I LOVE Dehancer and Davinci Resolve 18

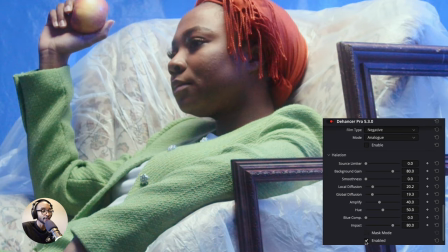So if I come up here and I just turn off the softening here it feels pretty like it's like coming from the lens which is very uh very
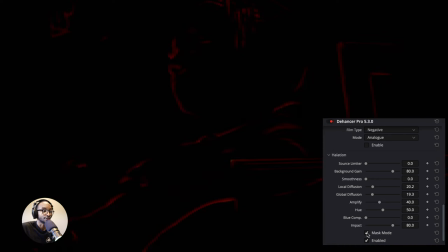cool to see you can actually put in a mask mode and really refine where it's going to be but um yeah i think that's pretty
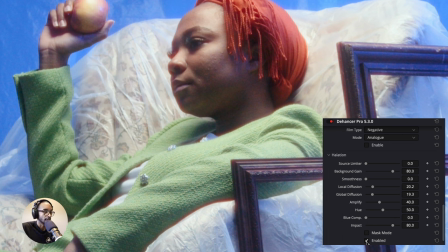cool you kind of dirty up again dirtying up that lens again um from a digital standpoint and then the bloom here look at that so i kind of just enhanced the the effect of how much bloom I want.
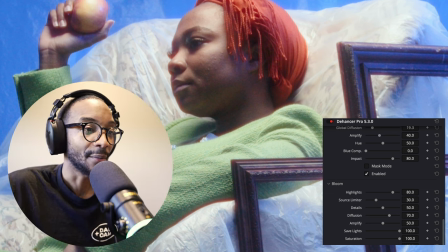If I used a black ProMist, it would have been already in there kind of baked into the image, and I wouldn't have the flexibility and control that I wanted to have on the back end. So always think about the tools that you're using.
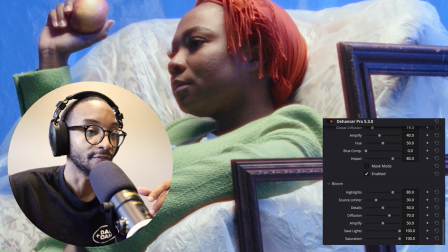You don't always have to use what everybody else is using. Use what's best for you to get the results that you want on the back end, especially if you're doing your own project.
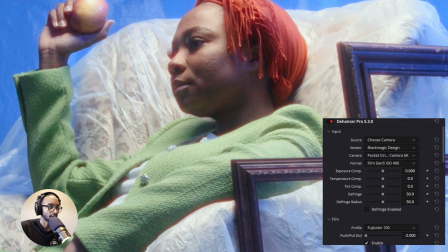All right, let's kind of stick here again just for this shot. I think there are some.
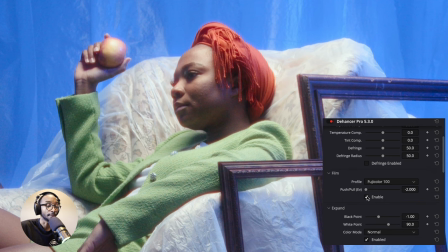So see here, I added more contrast with the Fujifilm profile. I make sure just to push it and man what a difference right it's so
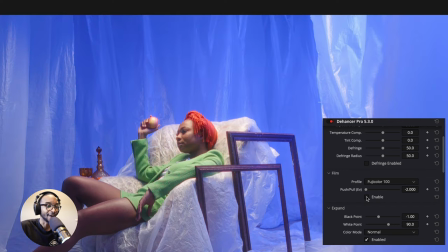much purple and everything in there I definitely kind of tweaked the
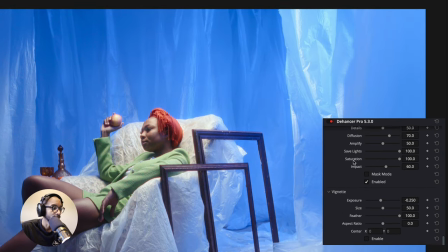white balance as well I'm gonna skip to another shot I this is
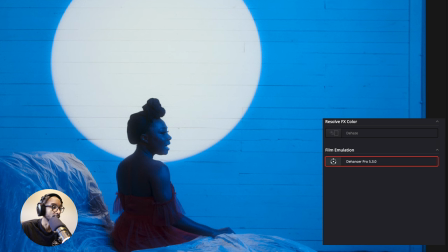probably one of my favorite shots here using the spotlight again you can watch the
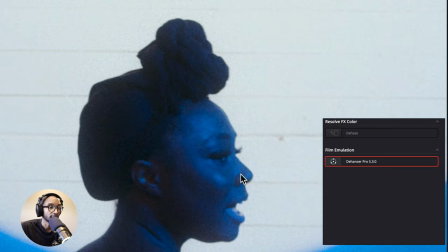BTS to see how we got this shot and all the detail and texture in this one too obviously
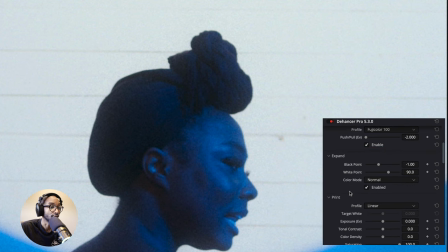was all added so let me just go through real quick and just turn off and on what was going on so that's the black point I did adjust that that's the pull I did that as well I turned off halation here now of course you might say hey Joshua that's not consistent with the look and stuff that's
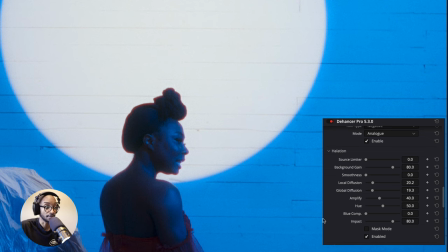okay I think it wasn't in this case it wasn't pleasing to me to see so I had again that option to kind of turn it off I could have dialed
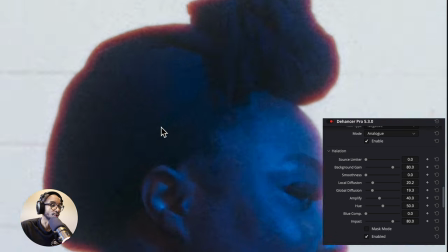it back some more but it just really kind of creeped in in a weird way without any control so that's why I kind of I left it
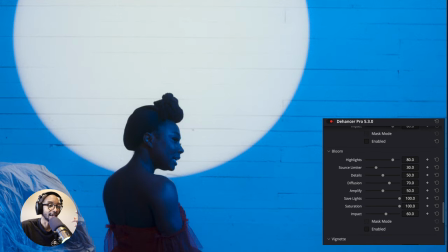off and then this glow and this was I like the bloom happening here see again see how crisp this is but as soon as you pop
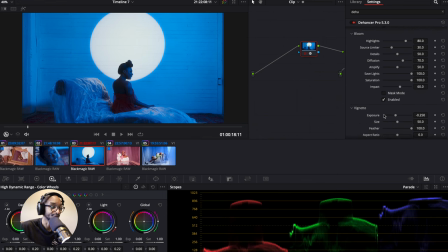that on you think okay there's some more filtration on there but no but no I'm doing in post which is pretty dang cool now one of the downsides is using a very crisp lens with a lot of tight shots and less in-camera diffusion you show every detail of pores and face textures
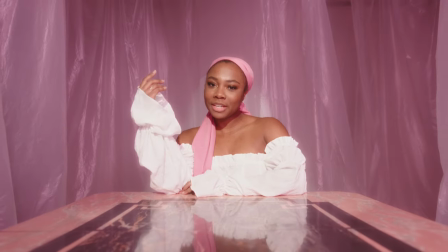and stuff like that and in this case for a high fashion music video it would have been preferred to have something a little more softer especially
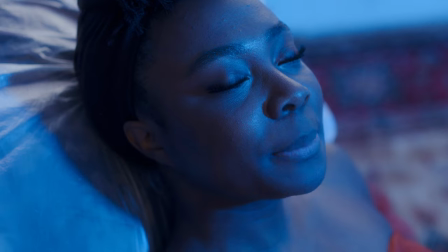on her skin to treat it a little more like a beauty shoot right and that's kind of downside with choosing this lens because it is so sharp
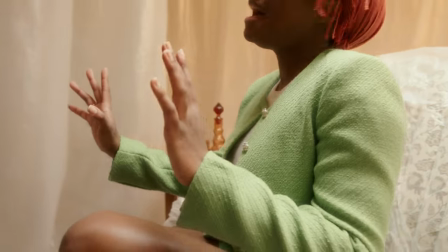and so detailed. I couldn't hide most of the stuff that I wanted to hide that we both wanted to hide but it is what it is.
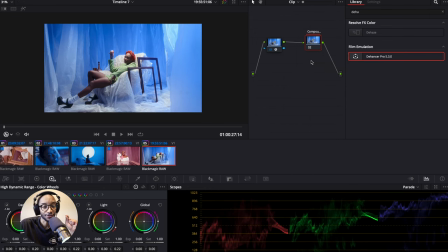So the last note is actually a skin softening plug-in and I think that's really what did my computer in was bogged down a lot. So I had to make sure it was rendered every time I added it or adjusted it. So those who are watching for way more skill than me, you're probably cringing right now. So what is this dude even doing? Why is he even putting this out here? Again, as independent filmmakers who work on small budgets and big budgets, if you're editing your own stuff and you have a particular vision, you kind of just do it yourself. We've all been there. We all do this. And so this is what works for me. I like the results that I came out with. I could have spent more time on it, but everything's a time crunch in this YouTube world, as we know. Another thing that I did learn too is just keep practicing planning ahead from start to finish, especially if you are editing. I'm glad I sat down, took the time to do the pre-production, what filtration I want to use. And even if I don't know what other filters did to my image, I make sure to do that research.
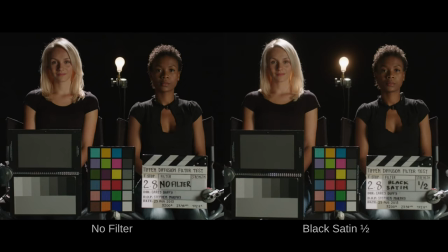And I'll put a link in the description below where Tiffin does a whole video going through each and every
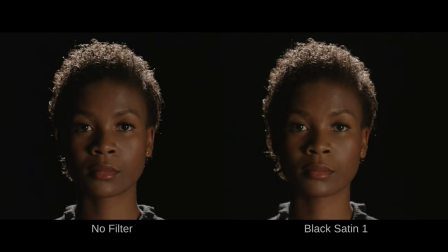filter they have created for you to look at and see what the difference is.
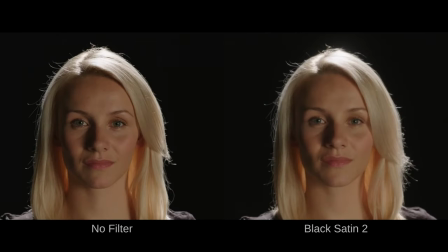So I made sure I did that so I know what to choose. I wanted more contrast because I wanted to control the contrast in the back end and that's why I chose black satin because it holds contrast a little bit better than black pro mist. So anyway that being said I hope you guys enjoyed the tutorial. I hope you learned something from my process. There's going to be more videos like this coming in the future, more projects, more short films, all that jazz.